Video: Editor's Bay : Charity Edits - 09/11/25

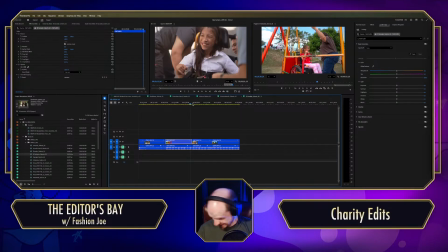[62:34]
I had a couple sodas today. Ugh. It's gonna ruin you. Just the way it is, baby. Still, no one's tuned in.
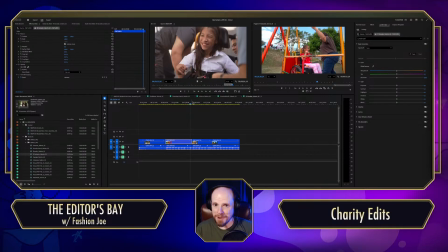[62:48]
And once again, pretty okay with that. We're figuring shit out, man. We don't know. We don't know what fucking sells, but we're editor. We're editors, man. That's what we do. We just get up on in it.
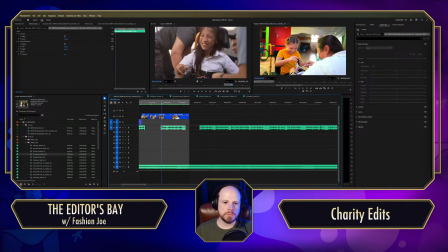[63:09]
Let's listen to that line again. Boom.
We believe everyone deserves the chance to thrive.
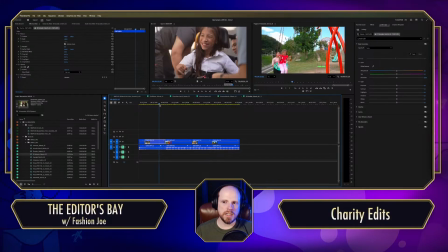[63:18]
So, thriving shot is a good swing shot.
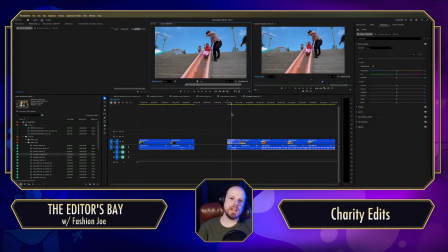[63:32]
I mean, I know you don't see a wheelchair.
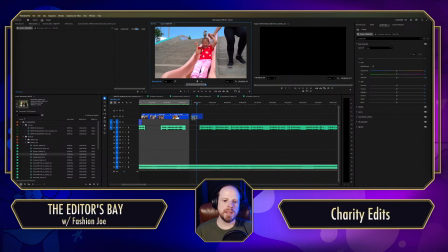[63:36]
Might be a little bit harder to pick up on that it's the same gal from the previous shot, but, you know, I don't know.
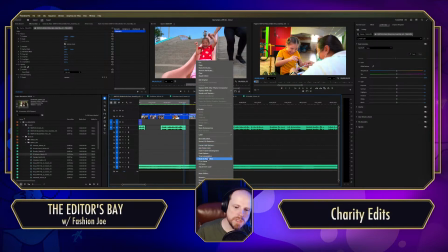[63:45]
I'm just experimenting. We just gotta see what works.
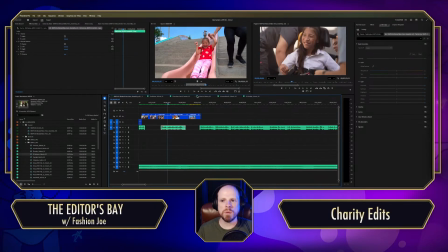[63:50]
And yeah, sometimes you gotta make the wrong choice.
Everyone deserves the chance to thrive.
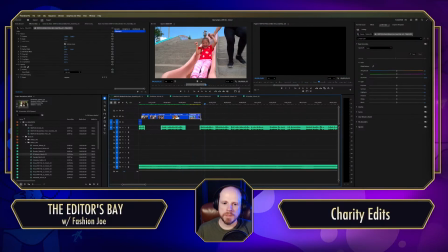[63:58] Since 19...
Yeah, I mean, it's just not like you got no idea she needs a wheelchair going down in that particular shot.
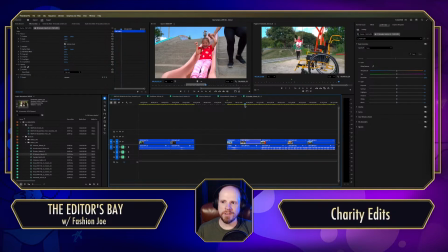[64:10]
Now, if I started here, right, you 100% get the point. Wheelchair in front frame. Whee!
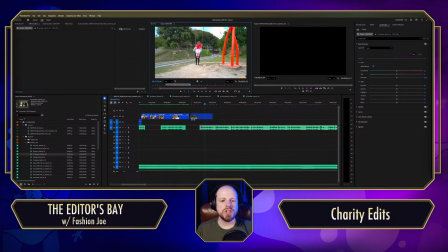[64:24]
So you know it was part of her mission getting there.
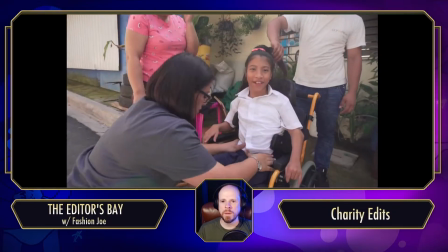[64:33]
Fit to frame.
We believe everyone deserves the chance to thrive.
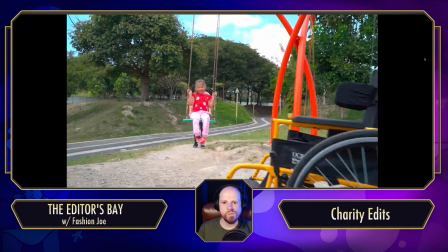[64:42] Since 1996,
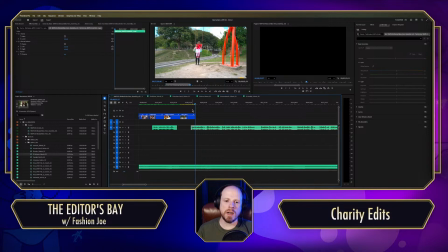[64:48]
I think because the particular line is about everyone
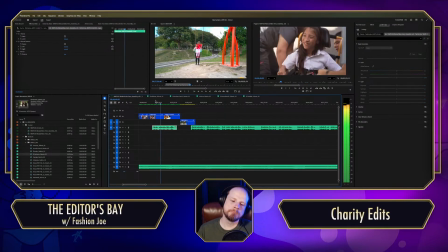[64:57] thrive. I believe everyone deserves the chance to thrive.
It might need to cut to someone else.
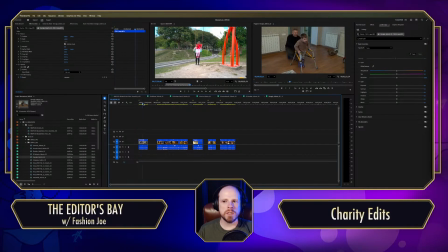[65:10] Everyone deserves a chance to thrive.
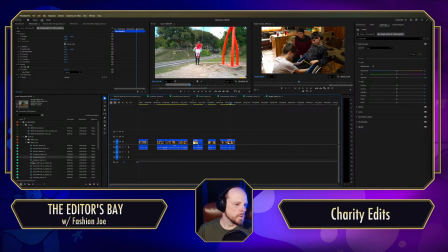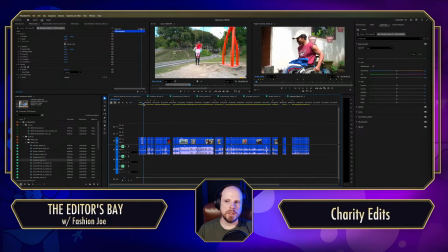[65:33] Everyone deserves a chance to thrive.
Oh, that could be good.
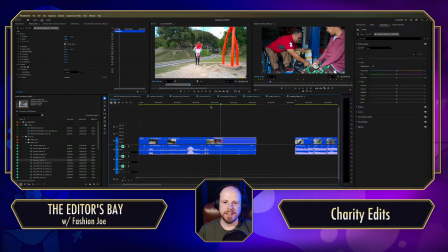[65:48]
I almost kind of like... Oh, he's taking his time. I know there's some nice badminton shots here.
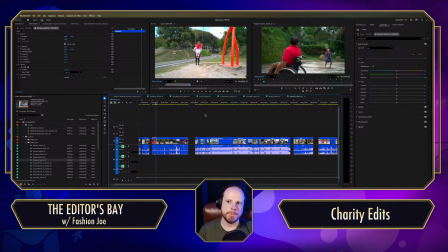There we go. Maybe that's it.
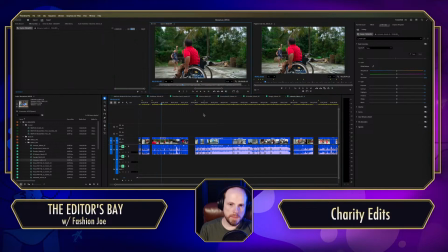[66:20]
Match frame.
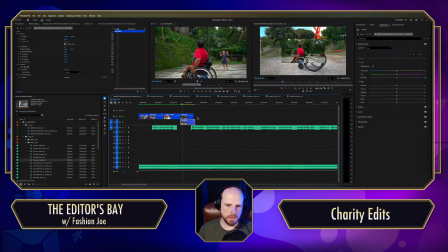[66:25]
Over here. Drag and drop.
Everyone deserves the chance to thrive.
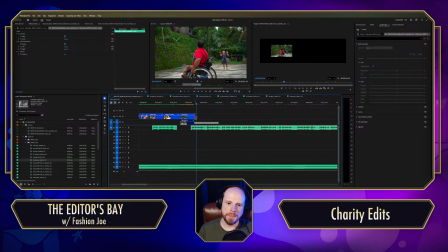[66:34] Since 19...
Honestly, I think that works pretty well.